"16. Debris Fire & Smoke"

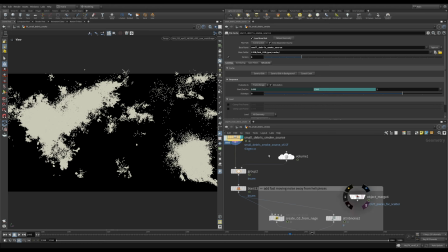[12:17]
Let me just actually find my pieces of the geometry. I'm going to template them. So let's go back a little bit.
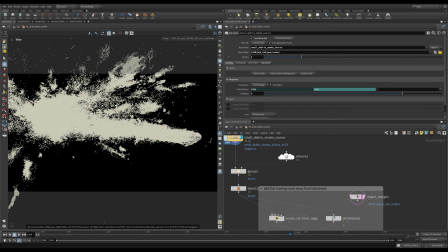[12:26]
And we can see here a piece of the front of the helicopter, and you have some trailing points after it.
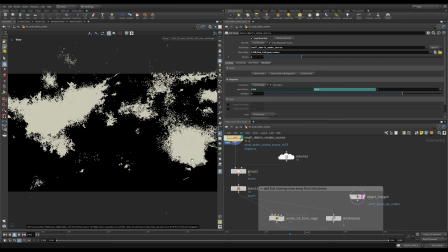[12:34]
So it's very simple. These are our points. They are spreading a little bit in all directions because we added some wind to our pop sim. As I said, the setup is very simple. After that, we're doing the usual like we did before.
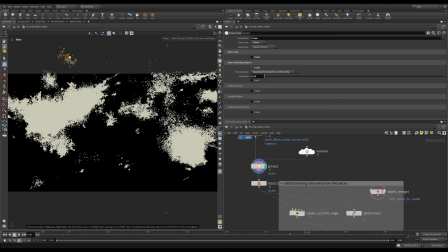[12:51]
We're going to group everything outside of our camera view with a little bit of padding.
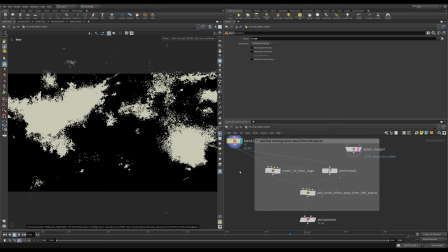[12:56]
I'm deleting all those points outside of the camera frustum. And after that, I'm adding a little bit of a nice touch. You can do without it. I did experiments where I used this sourcing as it is, but it just felt a little bit boring to me.
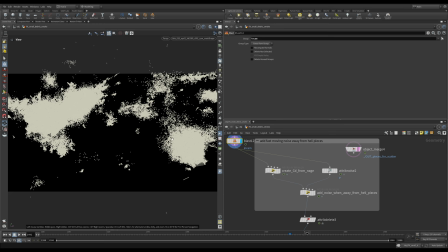[13:15]
That's why I decided to add a little bit of noise into the points that are further away from the pieces of the helicopter. Obviously, we do not want to add any noise very close to the surface of the pieces because we want it to feel like the fire is attached to the pieces.
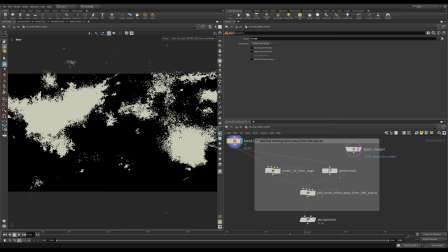[13:34]
But as the fire travels away, I want to add a little bit of a noise to break up some of the shapes, especially in the areas where everything is moving very fast, like here.
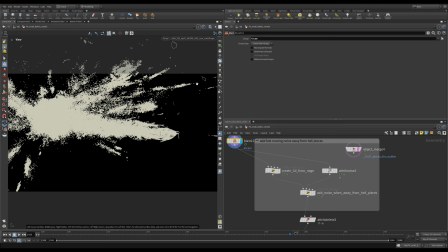[13:45]
And some sourcing felt to me just too straight and a little bit too boring.
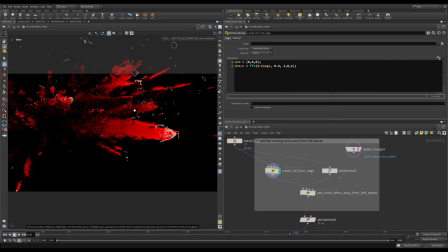[13:50]
So what I did here, first I created a color attribute based on our age. You probably already know an age attribute. This is an intrinsic attribute, which is basically divides your current age by life.
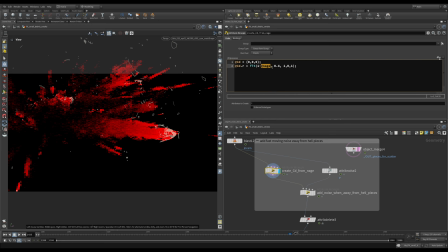[14:08]
And we can always access this attribute. So I'm using the reverse of this attribute so that when I have the pieces that are just born, they will be at 1 in red. They will be completely red. And when the pieces are getting older, they are turning black.
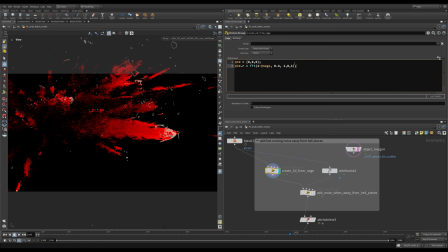[14:26]
So it's pretty simple. Here, just 2 lines of code. First, make everything black. Second, areas that are just born, make them red. Areas that get older, make them black. Okay? After that, I am adding some noise on all the pieces, on all the points.
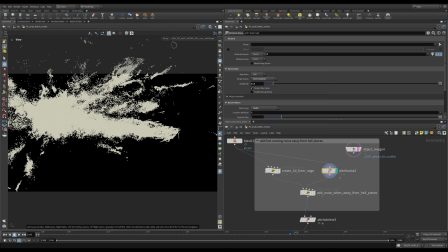[14:44]
Let me show you with and without. You see how we are adding a little bit more character to those lines of points after the pieces. They're looking a little bit more interesting. But as I told you, I don't want this breakup to happen right at the edges of the pieces,
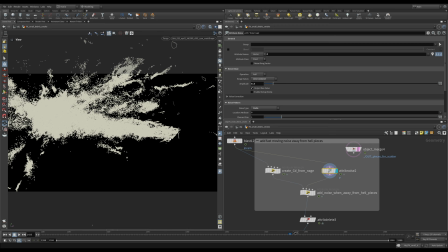[15:00]
because then it will look like the fire is disconnected.
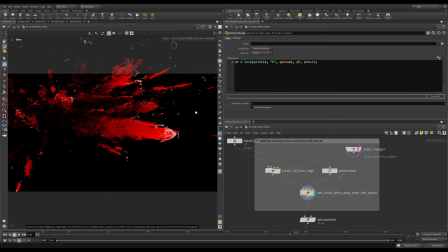[15:05]
That's why I will use my color attribute, and I will use it in my LORP function. So here it is. We are saying that when you're completely red, keep your original position.
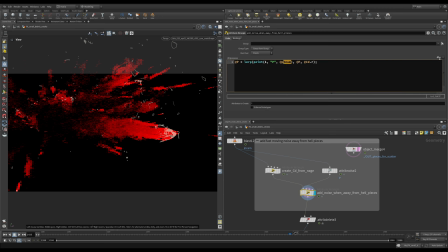[15:18]
But when you get darker, then you can take on your position from the first input, which is our noised position. So if we look with and without, we're adding the noise when points are further away from the point. That's it. And the usual, we're deleting the attributes that we don't need.
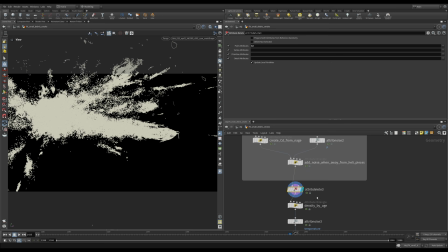[15:35]
And after that, let's jump into creating the attributes that we will need for our pyro simulation, because these are the points. We will turn them into a volume and we will run them through a pyro solver.
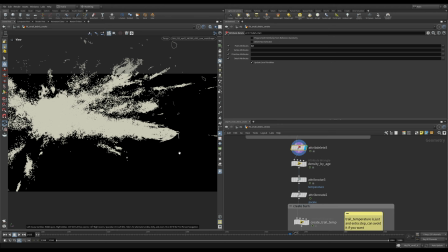[15:48]
So what do we need usual when we want to create this kind of a fire? We will need some density and some burn. I will add the density right away, because after the explosion happened, I imagine there will be some dark smoke that right away is going to follow those pieces.
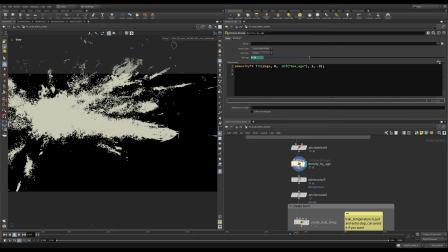[16:04]
So let's start with this density. Let me visualize the density.
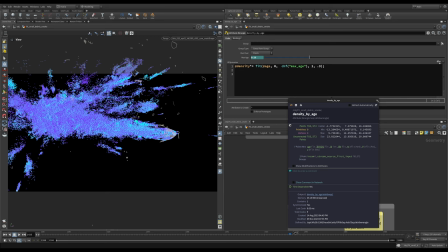[16:09]
And what I'm using here is our simple age attribute.
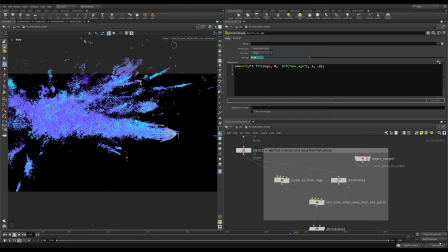[16:13]
And you remember when we opened our solver, I'm just going to go into manual mode and dive into the solver.